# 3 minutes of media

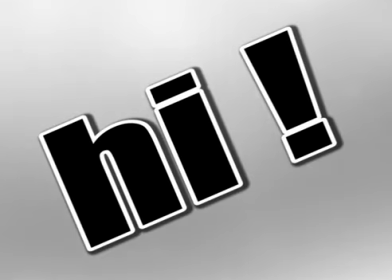0:00 Hi, so have you ever wondered how a film goes from this to this?
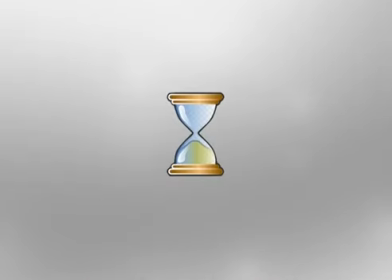0:06 Well, it's a long process and I'm going to tell you all about it today.
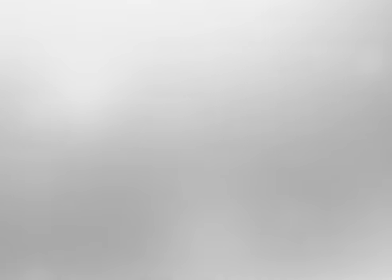0:10 Making a film is a process which separates into three main categories: pre-production, production and post-production.
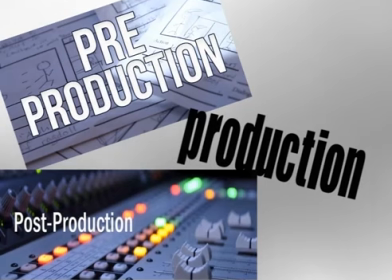0:18 And in this video I'm going to take you through them to help you understand how a film is made.
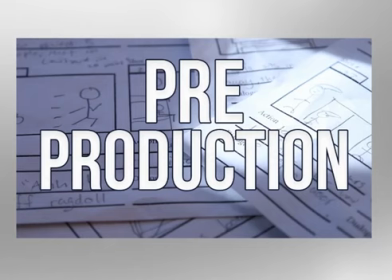0:23 So the first stage of creating a film is pre-production.
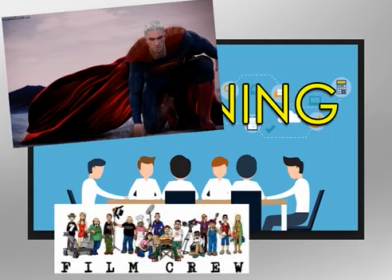0:27 This is where you plan everything you need, from what your film will look like, to your crew, to your parking area, to refreshments for your crew.
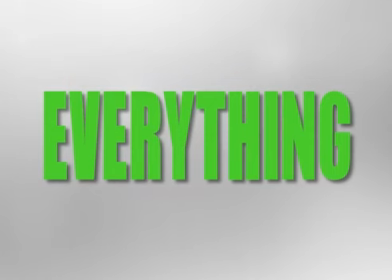0:35 Everything must be planned for.
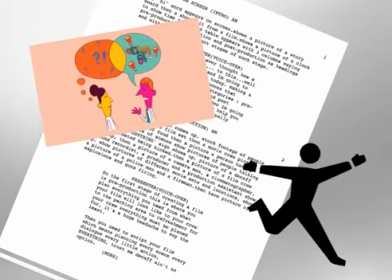0:36 Then you need to script your film, which means planning every scene, every dialogue, every little action, everything.
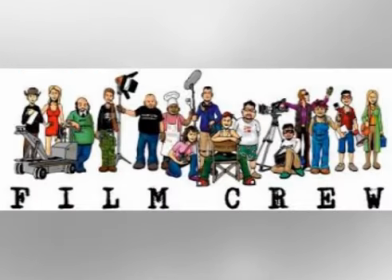0:44 Trust me, decaf ain't an option. You also have to hire your crew: a cameraman, a cinematographer,
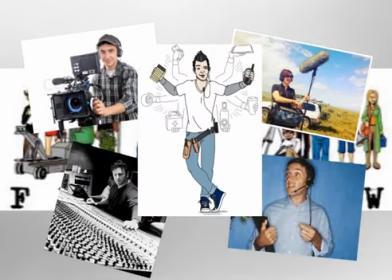0:52 a sound recordist, a producer, and a production assistant are just some of the people you need to hire.
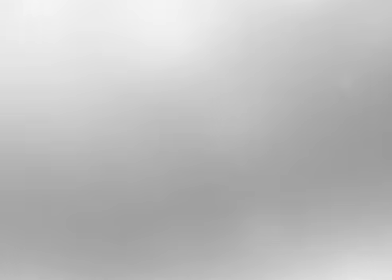0:58 And I haven't even mentioned the actors. And you also have to pick the locations where you're going to be filming,
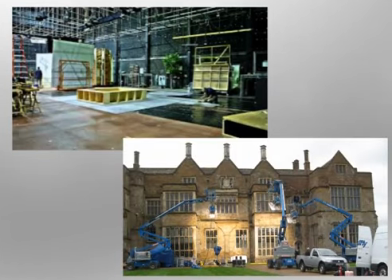1:06 whether that's a set that you need to make or a real life location you need to get permissions to use it,
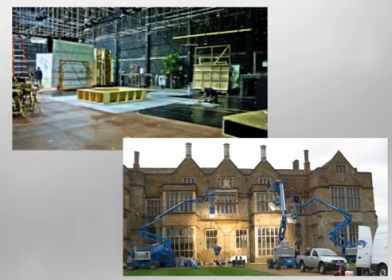1:13 rent it, let the police know or fire in.
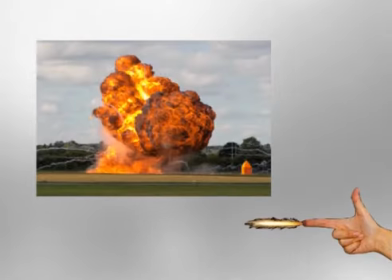1:16 That you're filming there, and if you have things like explosions and gunshots, it's a huge hassle, and these are just some of the steps in pre-production.
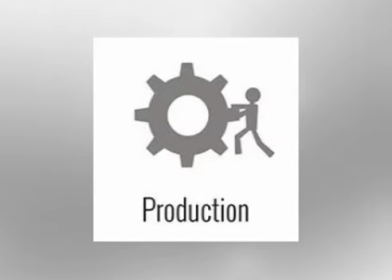1:25 Production is the next stage of filmmaking. This is where you actually make your film come to life.
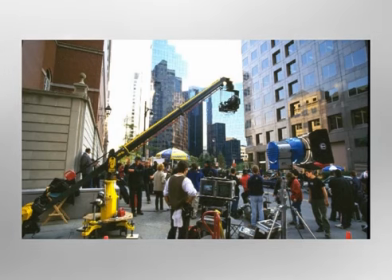1:32 Another part is adding the special effects. This is where you add all the explosions, gunshots and CGI.
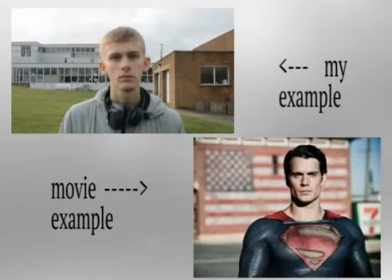1:39 So this is an extreme close-up where you can only see the eyes. This is a medium close-up, which is a shot that filmmakers probably use the most of.
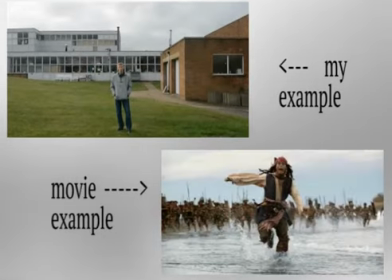1:48 This is the long shot, which shows the full character / subject plus a bit of the scene behind him.
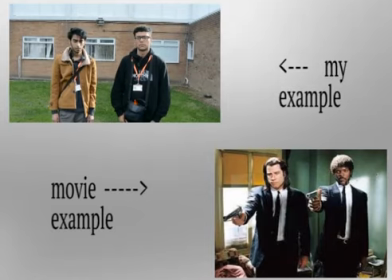1:54 This is a two shot, where two subjects are on screen at the same time. Quentin Tarantino is the master of this shot.
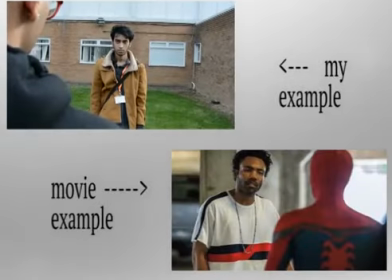2:02 This is the over-the-shoulder shot, which is mostly used in conversations.
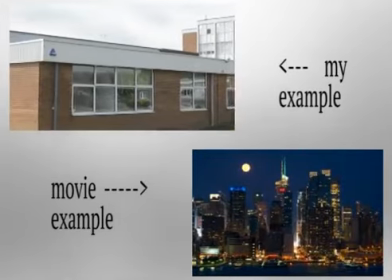2:07 This is an establishing shot, which is used to show a location where the action is taking place, like a city or a house.
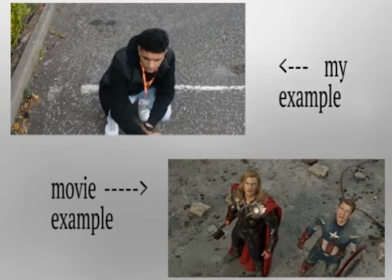2:16 This is the high angle shot, which is taken from, you guessed it, a high angle.
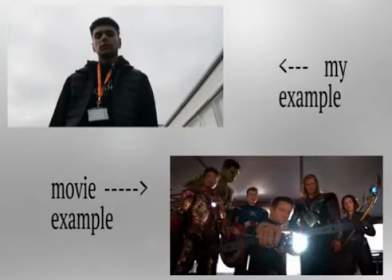2:23 This is the low angle shot, which is the opposite of a high angle shot. It can be used to make the subject seem bigger and more powerful.
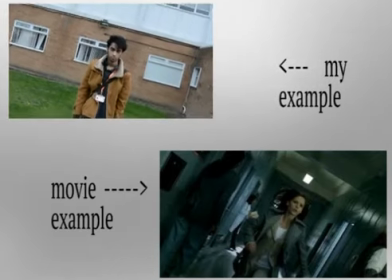2:33 This is the tilted frame shot. It can be used to show a character being intoxicated, like drunk for example.
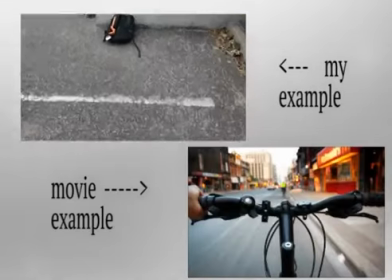2:40 This is the point of view shot, which is meant to show something from the perspective of someone seeing it.
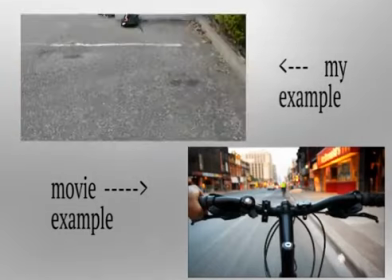2:46 So a lot of the time the camera is going to be a bit shaky.
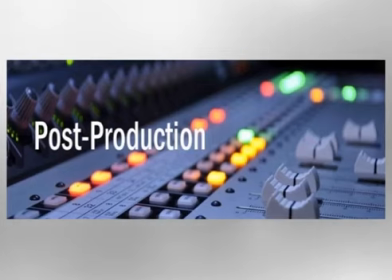2:53 This is the last stage of the filmmaking process, which is called post-production.
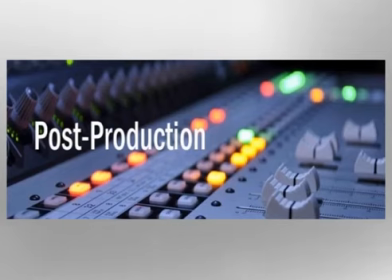2:58 This is where you add all the special effects, CGI, music.
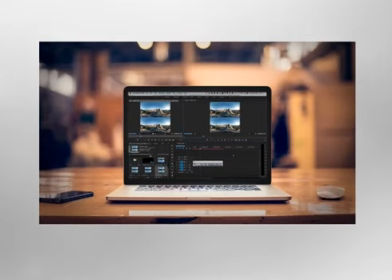3:07 One of the main parts of post-production is scene choosing.
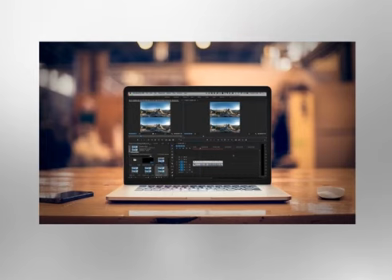3:11 This is where you choose from all the scenes that you've filmed which ones you're actually going to use in your final project.
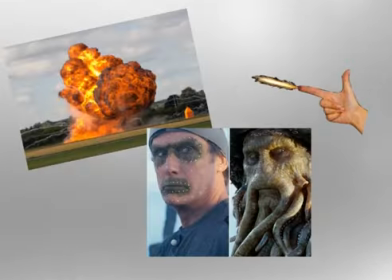3:17 Another part is adding the special effects.
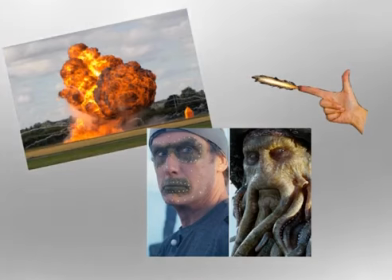3:20 This is where you add all the explosions, gunshots and CGI into your film. Okay, and that about wraps it up. I obviously didn't mention everything in this video because this video would be like 30 hours long, but feel free to tell me what I missed in the comments below, and that's it for now.